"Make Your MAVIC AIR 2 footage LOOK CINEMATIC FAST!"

Now, in my videos here on this channel, I typically do a two to one aspect ratio and that's a little bit wider than 16 by nine. Now, the reason I do that is it looks a little more cinematic. And with this documentary that I shot, I actually did it in 21.9.
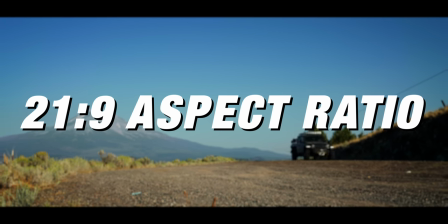And if you look at it on your phone or something else, you'll notice it's got that wider look to it. So I suggest if you're going to do the wider look, you actually edit in the wider look. You don't put the black bars on the top and bottom, unless it's like a cinematic sequence within your video where like the black bars fly in, then it's just a section where it's 21.9, but then the rest of your video is 16 by nine. There's different ways to do it. Personally, if I'm going for more of the cinematic look, I'm gonna edit in a two to one or a 21 to nine aspect ratio.
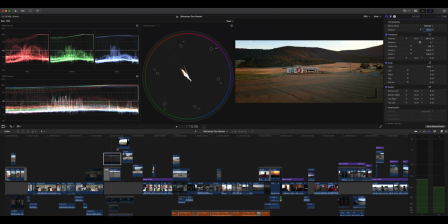So you could see this is a 21.9 aspect and you could see my full project down here at the bottom.
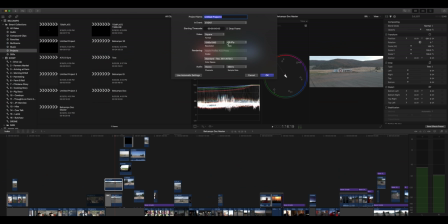This is the entire documentary that I shot. So let's set up a new project here and we're gonna set up a resolution. Now you can either do 24 frames a second or 30. Now I personally say that you can do either and have cinematic. I've shot a lot in 30 and I've shot a lot in 24. It's a preference thing. If you like that look, then potentially yes, that's more cinematic. The documentary was shot in 24. This video is shot in 30. Just so you can see a little bit of a difference.
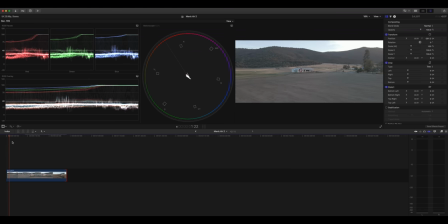So I'm gonna drop in the clip that we're working with and you can see right here, it's a slow push in on the Belcampo main offices. Now right away, because we shot in 4K60, we can just retime this and make it slower.
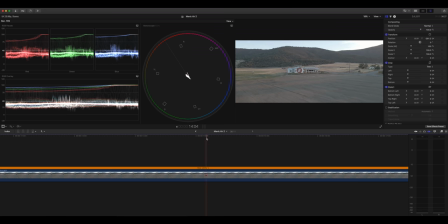It's down to 40% because I'm in a 24 frames per second timeline and all of a sudden now you're gonna get an even more cinematic looking shot. So just retiming the 4K60 to your timeline is gonna give your footage more of that dreamy quality. So right there is one thing that's gonna make your drone footage stand out from other people's because things are gonna be moving in this more cinematic style. Doesn't always work but yeah it's a good tool to have and that's why I always shoot 4k 60.
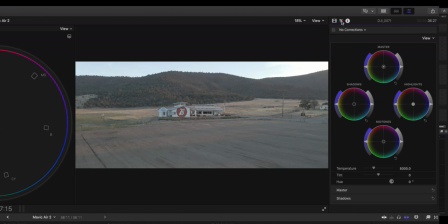And so everything's set up ready to go to get into your color grade. Now you can use color grading tools that are in any editing software. You have your hue saturation curves, your color curves, your color wheels, your color board. You could be Premiere, Resolve, Final Cut. Personally I'm gonna use a specific plug-in because this allows me to do all my corrections but then also save them as a LUT. And so LUTs are a great way to speed up the process. Once you've developed a look or you've found a look that you like from another creator, you could just drop a LUT on and then do a few tweaks and you're ready to go.
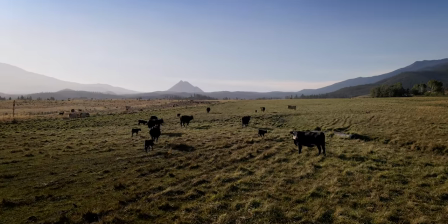For me, when I'm starting a project, what I do is I come up with a look and then I'll export that out as a LUT and use that as a preset to do the rest of the color grading for that project. So let me just show you the color grading process for this clip and what I go through So you can just see the sequence and then you can decide if this is something you want to do in your footage Or if you just want to go find a LUT that fits what you're
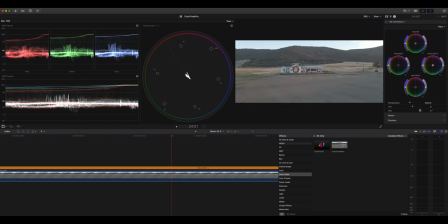trying to do with your footage So the software that I'm using is Color Finale Pro and when I put this on You'll see that I have a bunch of
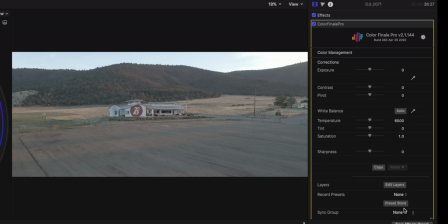tools over here The key to doing a color grade is first fix the footage and then second is come up with your creative color
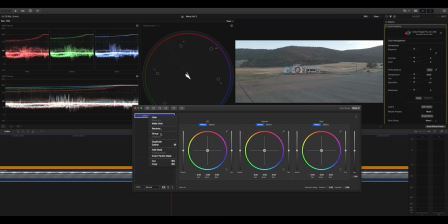grade So first I'm going to edit the layers and then I'm just going to do a basic exposure fix And I found with DJI Mavic Air 2 footage, I typically bring my mids down more than anything. And then I'll stretch out my highlights just so that they're not overexposing, but I wanna bring them up.
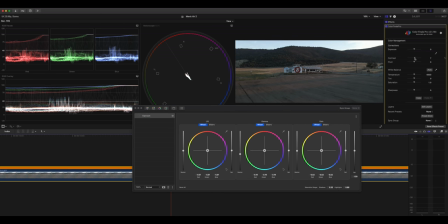With Color Finale Pro, I also add a tad of contrast. So let's add seven here, and I wanna pivot this up to about here. So right away, you can see all of a sudden this clip is much different. Now, the next thing you wanna do just in a basic color grade is add saturation.
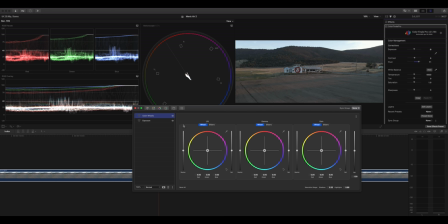The way that Color Finale Pro works is I'm working in layers. And this is how you can edit in a lot of different color grading softwares. And personally, I like to go layer by layer, just so if I wanna go back and tweak something, I can do it at a single layer versus tweaking a bunch of different things in one layer.
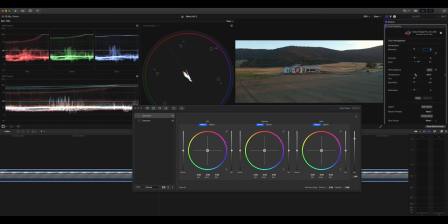So we're gonna boost the saturation up, and then I'm gonna tweak the white balance a tad, because this was at sunset, and I wanna have more of that sunset coming in. And I'm gonna take out a little bit of green. And now that shot looks like it's much more natural to what I actually saw when I was there. First step of any color grading process is get your footage to looking good and natural. And now we get into doing some creative elements.
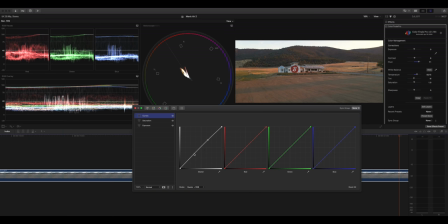So I'm gonna add some curves to this. I'm gonna make it a little bit of moody. So I'm just gonna, it's a little bit more contrast. Then we're gonna add some blues into the sky. Now, one thing with Color Finale Pro is that you can actually create masks on parts of your footage.
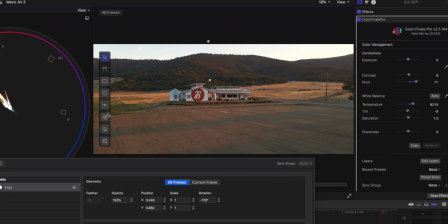So I'm gonna create a mask that only affects the top half of the footage.
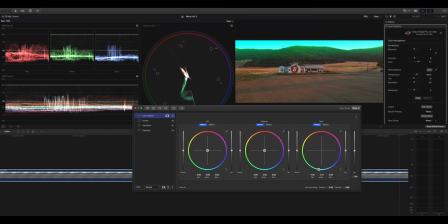And what I'm gonna do with that top half is inject some more blue and bring down the exposure a little bit. That way it's retaining more of that sky because it's not fully overexposed and I wanna show more of that blue sky in the background. Now the next layer I'm gonna add is gonna create focus on the subject, which is the building.
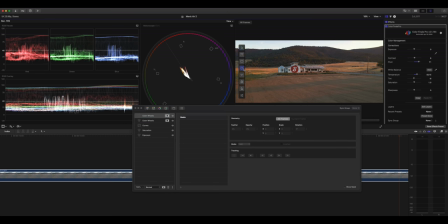So I'm gonna add another color wheels layer and I'm gonna create a mask that's a circle around the center. So it's only affecting what's in the center of that circle. And I'm gonna bring up the mids. So that adds more focus on that center because it pops compared to the rest of the footage.
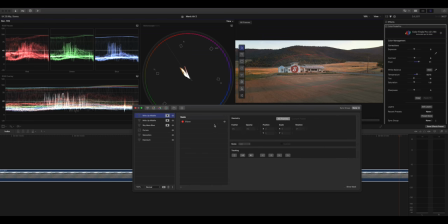Now I'm gonna duplicate that layer and reverse the mask. So now I'm affecting everything outside that mask and bring down the mids. So essentially what I'm doing is driving focus to the center of the frame, whatever my subject is. The outside is gonna be a little bit darker and I'm not doing like a full vignette here. It's just playing around with the mids. So it's more subtle than if you were to put like really dark edges around your footage.
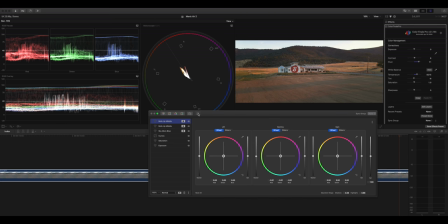Now I've created some preset vignettes that I can then add on top of this if I wanna darken the corners even more.
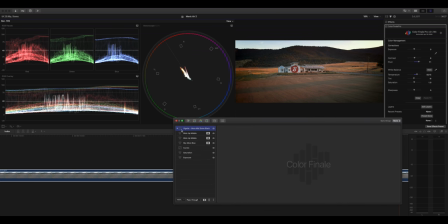And these are a little bit different than your typical vignette because they only affect the mids and the darkest part of your images and will leave the sky untouched. So I'll add this in, bring down my opacity, and here's the before and after of this shot.
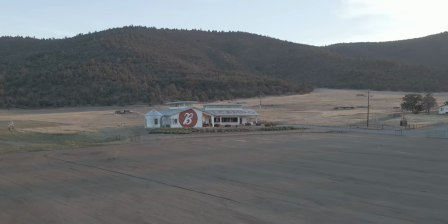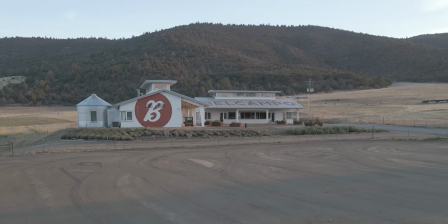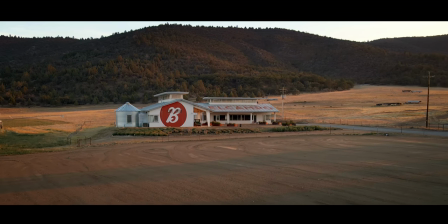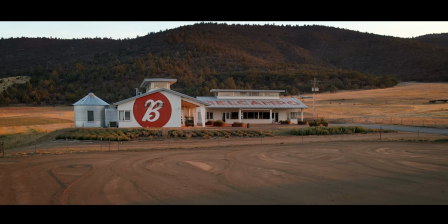So the key to getting cinematic looking footage out of your DJI Mavic Air fast is one, shoot with the intent to have these dynamic movements. then you wanna set up your editing workflow so that you have the right framing and then you go in and do your color grade and use your color grade to really emphasize a time of day or a mood that you're going for.
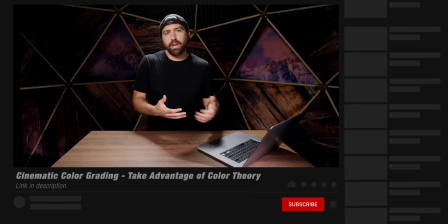Guys, I did another video on this channel that's about color theory and I highly suggest checking that out to look
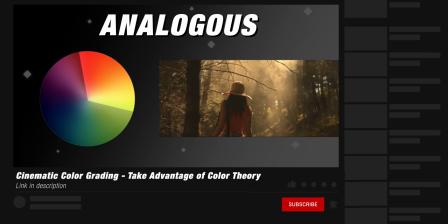at some different ways that you can grade your footage to be able to get different looks that are more cinematic. But guys, I highly suggest checking out the full documentary that I did when I was at the Belcampo Farms and you can really see how this footage was integrated into a story-driven piece. And then I'll also link down below here to another video that I think you guys should check out. All right, guys, that's it. I'll see you on the next one.